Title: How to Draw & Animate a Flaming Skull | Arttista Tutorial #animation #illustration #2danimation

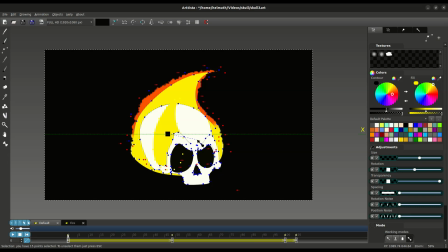I should probably make several small flames, each one different from the others, but I was so lazy that I simply copied a yellow flame, duplicated it several times, and adjusted their positions so they always follow the lighting on the face.
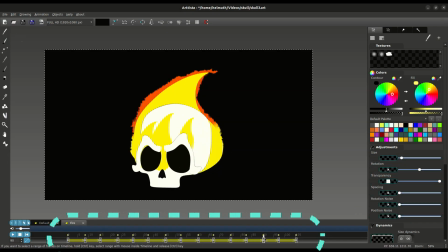When animating fire, after this step, I like to create a keyframe between every 2 keyframes and randomly tweak a few points on each flame.
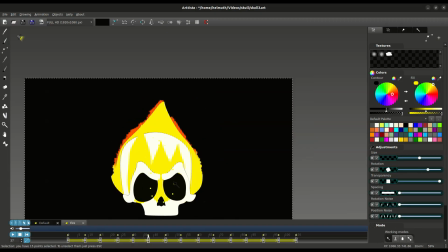This gives them a much more natural and unpredictable look. Remember that brush I used to paint the light inside the flames at the bottom?
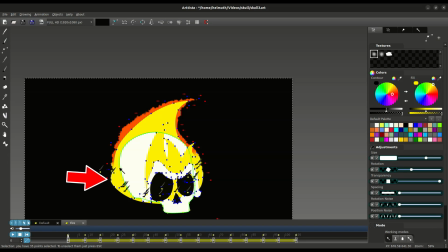Now let's select it, along with the skull and the face, and press Ctrl plus J to merge them together. Now, take a look at the result.
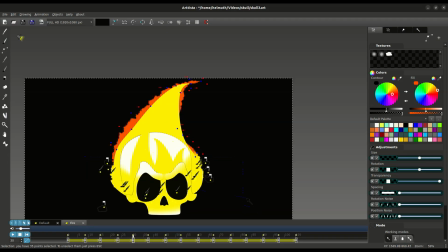At the bottom of the flame animation, we're going to slightly stretch the fire horizontally on a few frames, giving it a subtle horizontal growth.
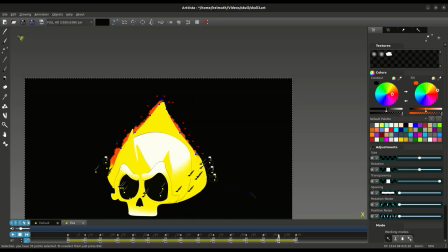Now,
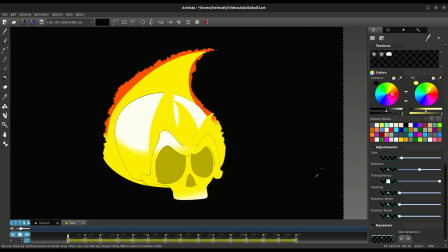Let's change the fill color of the eyes and nose to the same yellow as the flames, but slightly darker.
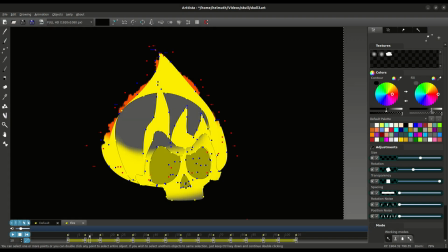Let's also change the color of the eyebrow bones and skull to a dark, fiery red. The outline color should be something bright that closely matches the color of the flames.
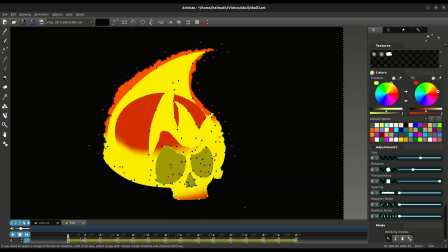And this is what we have so far. Let's draw a crack in the skull. It shouldn't have an outline, and its fill color should be the same yellow as the flames.
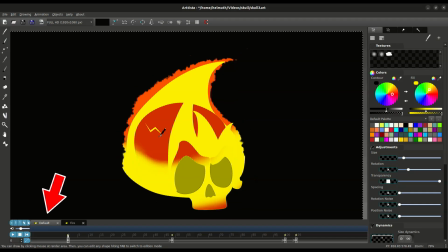To animate it, I used the first track, which had the starting, middle, and final keyframes. On each of them, I did something similar to what we did with the face, bending the crack and resizing it horizontally so that it follows the movement of the skull.
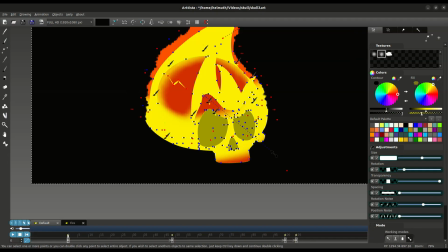I decided to heat things up a little more, pardon the pun, and use the brush to paint some extra light onto the skull,
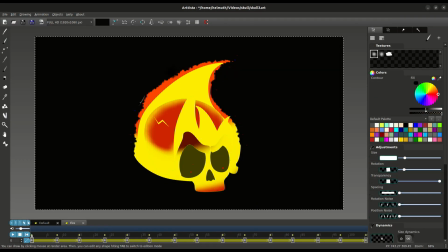especially on the parts closest to the flames. Finally, for all the objects in the animation, I made small adjustments to some of the keyframes.
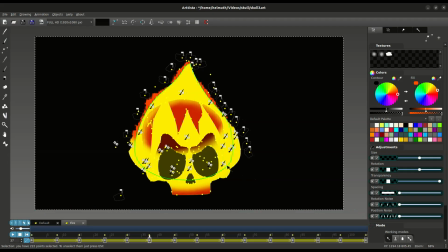On some of them, I added a slight rotation to give the skull a bit more movement and make it feel more natural,
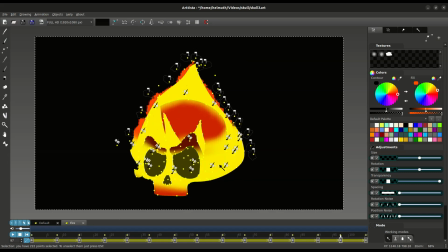similar to the subtle motion you'd see while walking or floating through a cemetery.
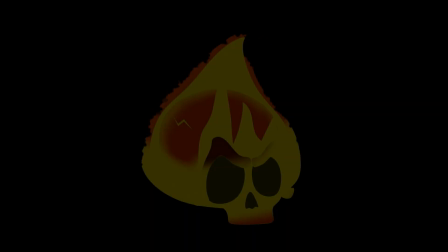Ooh, spooky. And finally, this is our result. I hope you enjoyed this tutorial, and if you did, don't forget to like and share this video.
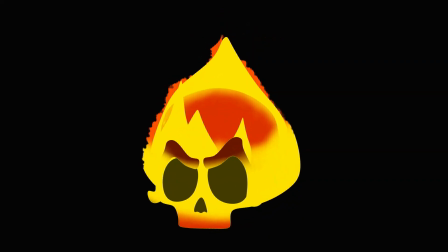It really helps our beloved little software, Arttista, grow.
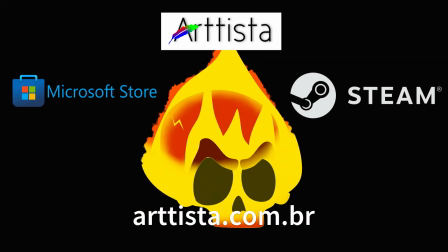Red heart. And I'm sorry about anything if I scared you during the tutorial.
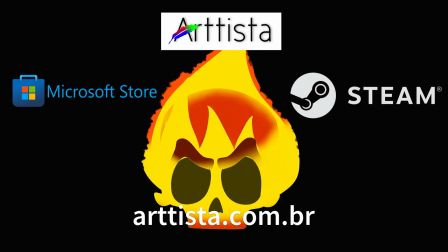I don't know about you, but tonight I'm sleeping with the lights on.